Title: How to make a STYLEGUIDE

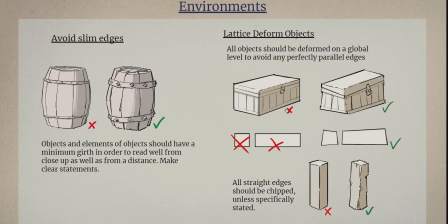It's a bit related to that lettuce deform thing but if you have a piece of wood for example or stone or so you want to age it a little bit and the way to do it in a bit of a cartoony way is to chip the edges so instead of having this is
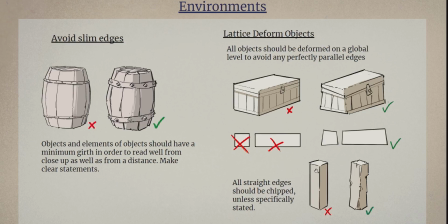for example like of a chair or something having those perfectly straight lines here you would try to break up the contour a little bit by like taking a little chip out of there maybe somebody bumped into there with a like big wooden thing or so maybe a little splinter came off here so
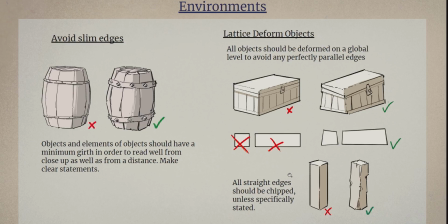you know how would be it is when age takes its toll
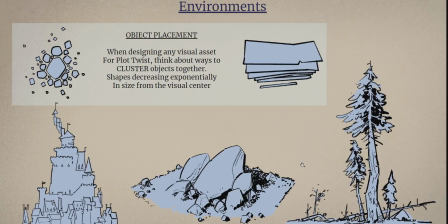all right um coming now to basic object placement in the world and this is like uh also a rule of thumb for design in general if you want to design a scene whether if you want to compose something in like framing
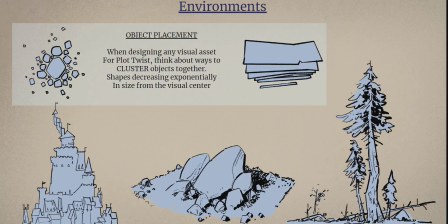or if you want to just as in the example before put hair on the character's head it's always great to think about ways to cluster objects together and the way to cluster object is you take a central element which should be
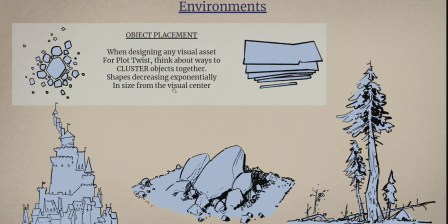which is like your center of attention like hey those are schematics up here and i made drew three examples of this applied in practice basically first off we have a building like castle and we have this one big giant
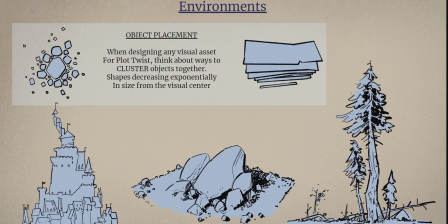block the middle here just very little going on just like a massive centerpiece and radiating out from the centerpiece you see that those elements get smaller and smaller and smaller almost exponentially at the same
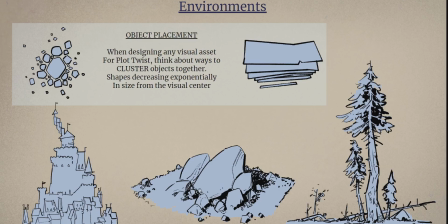principle i try to apply to those stones you have this big central stone and next to it a little smaller and going out there it gets exponentially smaller until the acid is at its end basically same here for the trees center tree little
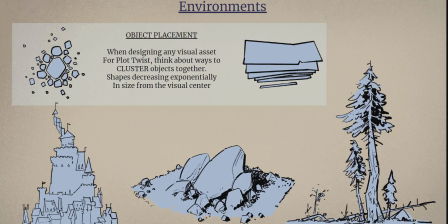ones and petering out into grass and small shrubbery and things and this just helps to reduce visual clutter like you're forced to create a center of interest in everything that you're designing
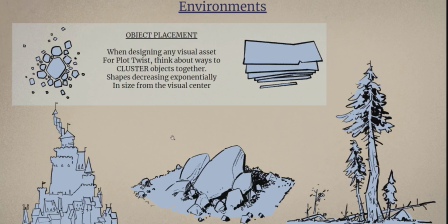which helps just like guide the viewer's eye through the see it will help tidy up during the tree.
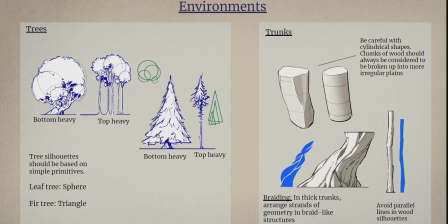Here's some things for trees, plants in general. So in order to avoid realistic looking trees in quotation marks,
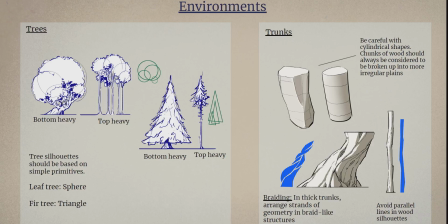I also found it very important to state that we wanted to base all trees on simple geometric shapes.
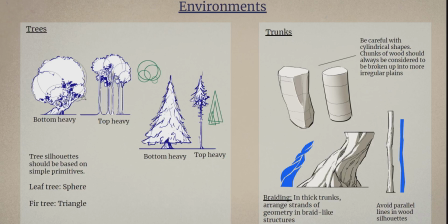For leaf trees it would these spheres so everything should be constructed around spheres that are overlapping each other more than they don't so you see that this is central sphere again blustering as i said before the last page and here's smaller and smaller
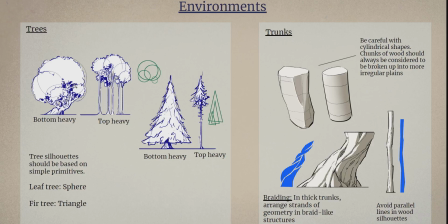spheres uh coming out of there and this will avoid this kind of sprayed frayed silhouette that you would find in a realistic looking tree um like in a project like this especially if there's not so many people working on it um sometimes um the temptation
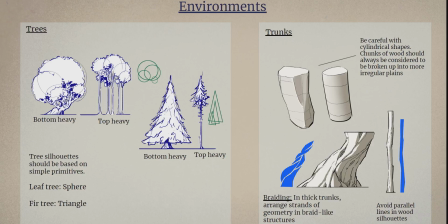is big to say oh i'm just going to use like a speed tree plugin to render like realistic trees because it's just background or so but in my opinion this never quite works out and always looks a bit less professional
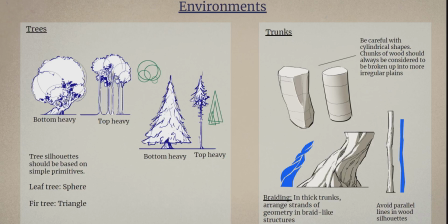than you want it to be so i mean do it but just be aware that this will be like probably not consistent with your start unless you're going for something really really realistic
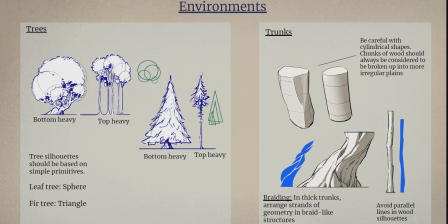same here with like a fir tree which is based on a triangle this pyramid shape and I try to make with everything that I drew here as an example I try to make a clear statement so this tree is bottom heavy that means the crown is the defining feature and
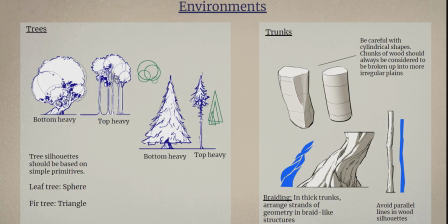it's pushing down and in those here the crown is very light is at the top and those tree trunks are the defining feature of the structure and i try to not go in the middle i try to make the statement okay this is low to the ground and this is high up and
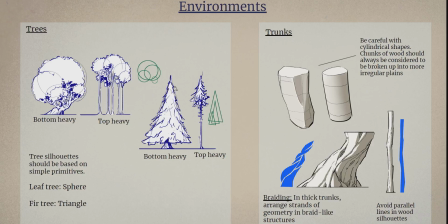not like middle ground which is also good practice to get into try to make those clear statements um with a trunk a little bit with wood in general is a bit similar to what we saw before in furniture um this is just basic attempt to trying to steer people away from I'm doing
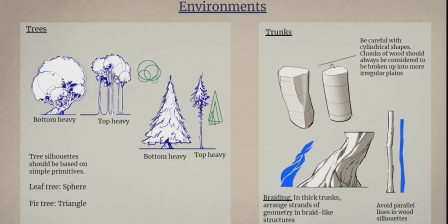like very basic cylinder shapes for everything because that's usually not how trees look in real life. And it's also not very interesting the way the light behaves on it. So I'm trying to push people towards getting little dents and little edges,
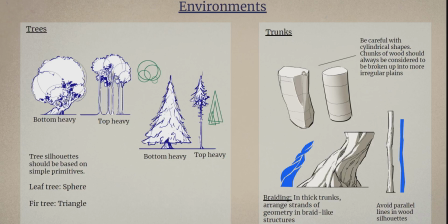making the cut surface basically, if you would cut through it to make this kind of uneven, like a real piece of wood would behave like. and for thick trunks here I went into like braiding so if you have like if you think of this trunk as like strands of geometry
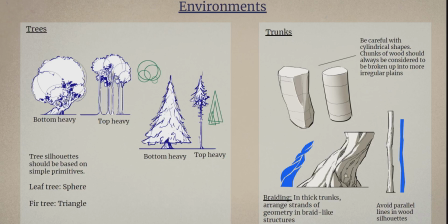I'm trying to take this like big leading strands and trying to weave them in and out the scene that they're like emerging from underneath the other strand and like wrapping around and on top like like a braid like here in this example and this is some basic stuff for the environment.
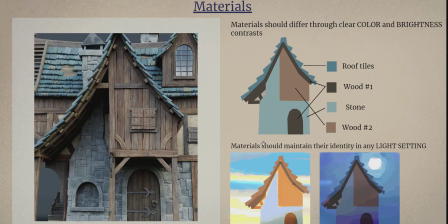For materials, I'm returning to that house because I feel like this is a very successful example for almost everything. Something that is very important, also looking at a couple of assets.
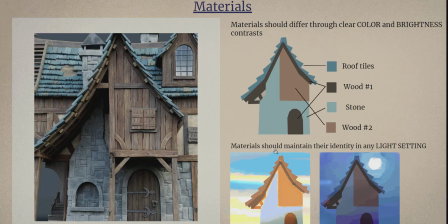You can go through it afterwards again looking at the assets and seeing what works and what doesn't.